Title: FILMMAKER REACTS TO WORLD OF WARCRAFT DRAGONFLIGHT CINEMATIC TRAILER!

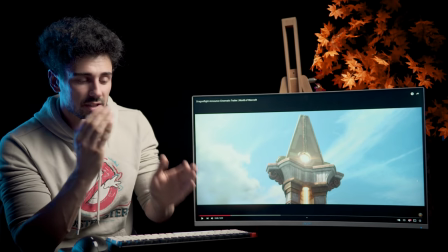so they turn off the light by splitting the orb in half
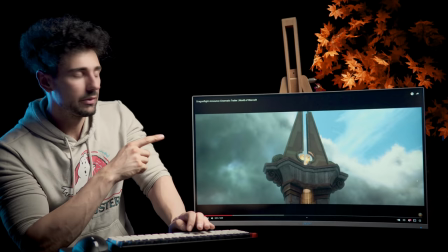and there was an interesting way of showing this actually if you guys check the orb out
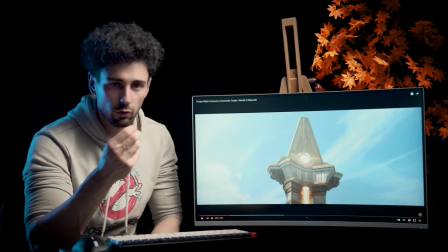when the orb is full its exposure in terms of luminance is very high like it's almost blown out you know what I mean like if
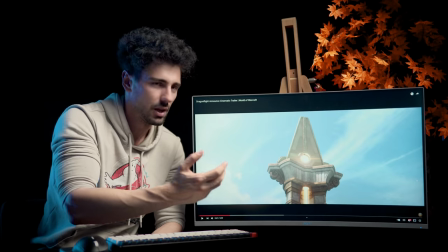you pay attention the sky is nicely exposed but the orb itself is
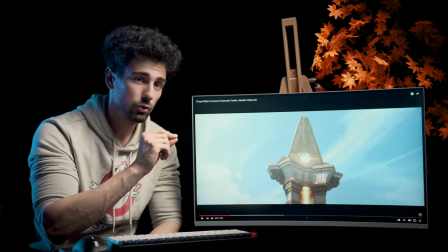quite blown out but also they've included artistically a lens flare
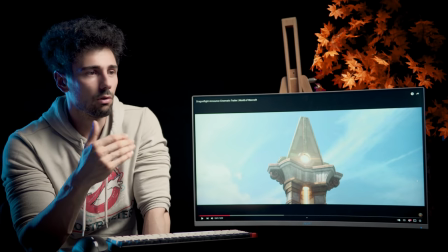now lens flares occur when you know light hits the lens and then it creates
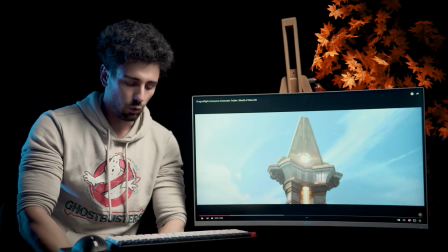diffracts light so here it would it's a it's a cool way of showing because I
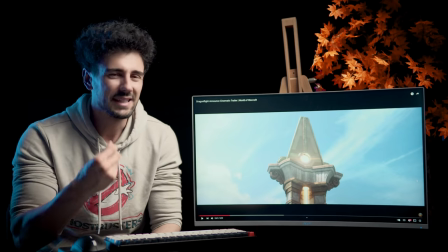do this a lot in my things as well I will put something like an optical flare to spice it up a bit and it's interesting that as the orb splits apart that
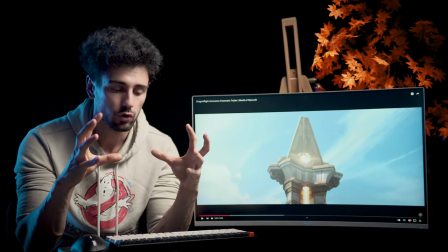flare also goes out and that in combination with the exposure dialing down and you can actually see the rock itself it's
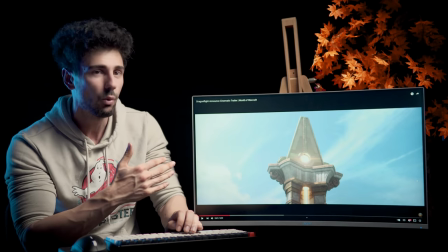a cool way because this would be the exact way we would do this for live action
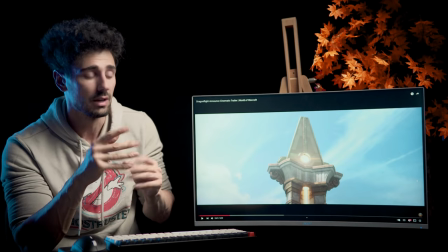whether it was like a hot display coming up or another orb or anything really cool
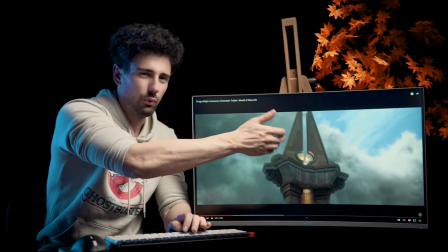see and now you can really and clearly see the orb
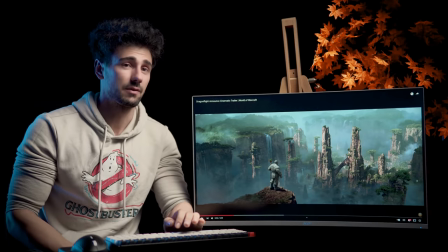and you have the ominous clouds coming up this is another very classic framing of a character overlooking something it might be a city
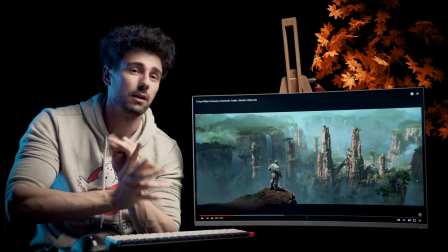after a zombie outbreak it might be after a battle and you see the chaos and aftermath of it usually
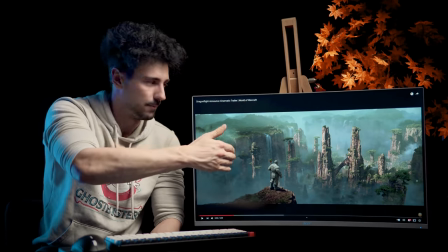you put them on the side if you segment the screen your frame in thirds so you have a center,
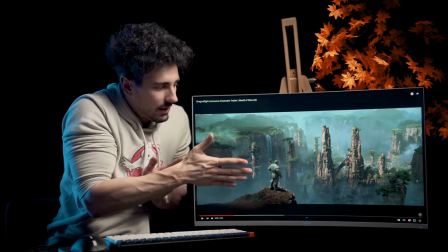third and then one on the right and one on the left you put them in one of the corners to give visual space to the audience to overlook what the character is looking.
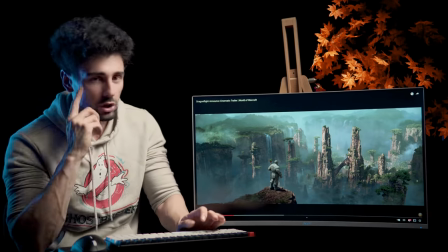Again, composition, key.
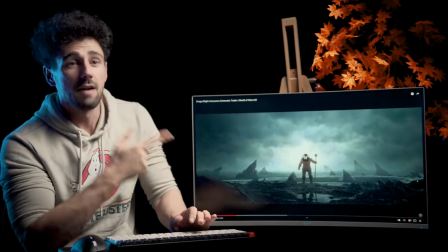I love this one.
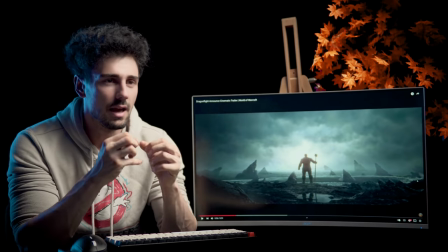I don't know what it is about like clouds, mist and illuminating a subject as a silhouette.
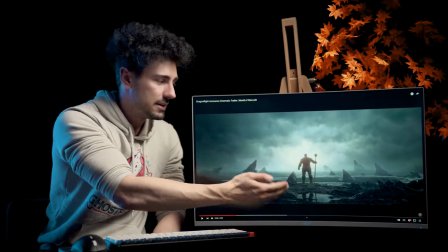You know what I mean? Like this is a silhouette basically because the light is in front of them and we're looking from the back.
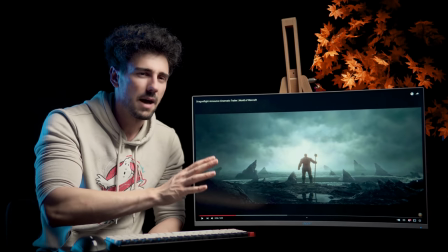And this is something so cinematic about this image because we have a center
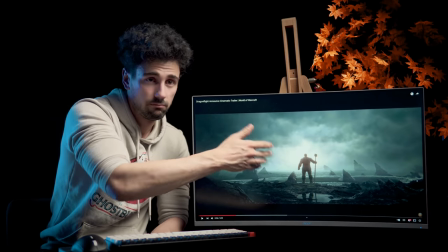character to like visually aim us.
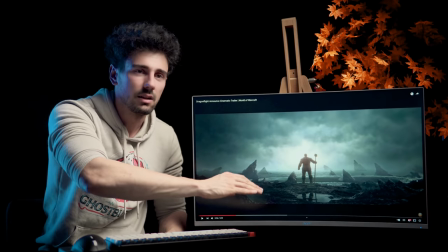But then we're overlooking what he's looking and just the artistic take on this is just amazing. I love the color grade as well.
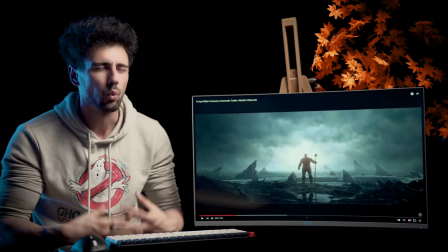How we go from a vibrant green and warm kind of tone to these clouds.
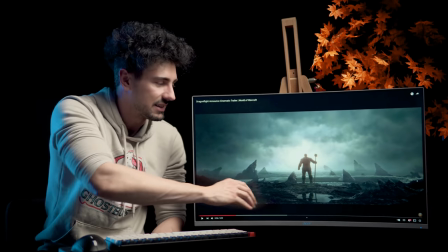And you desaturate it and you start having these teal undertones. and everything ah just
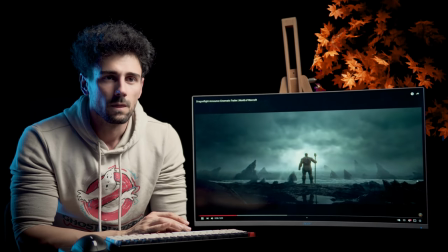amazing sick
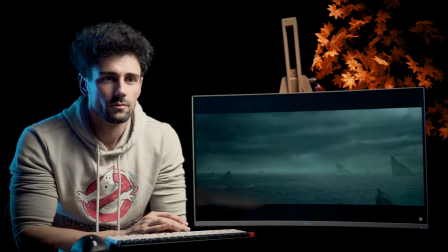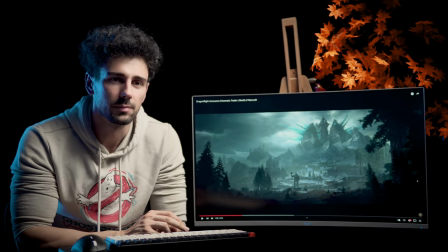what is that that looks like a sick fortress man oh wow they're quite big actually now that
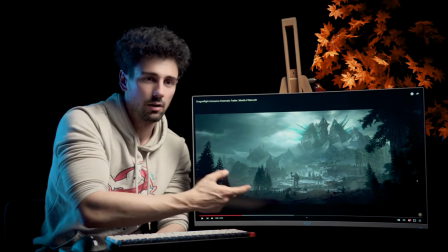i see them in relation to the trees they're quite uh massive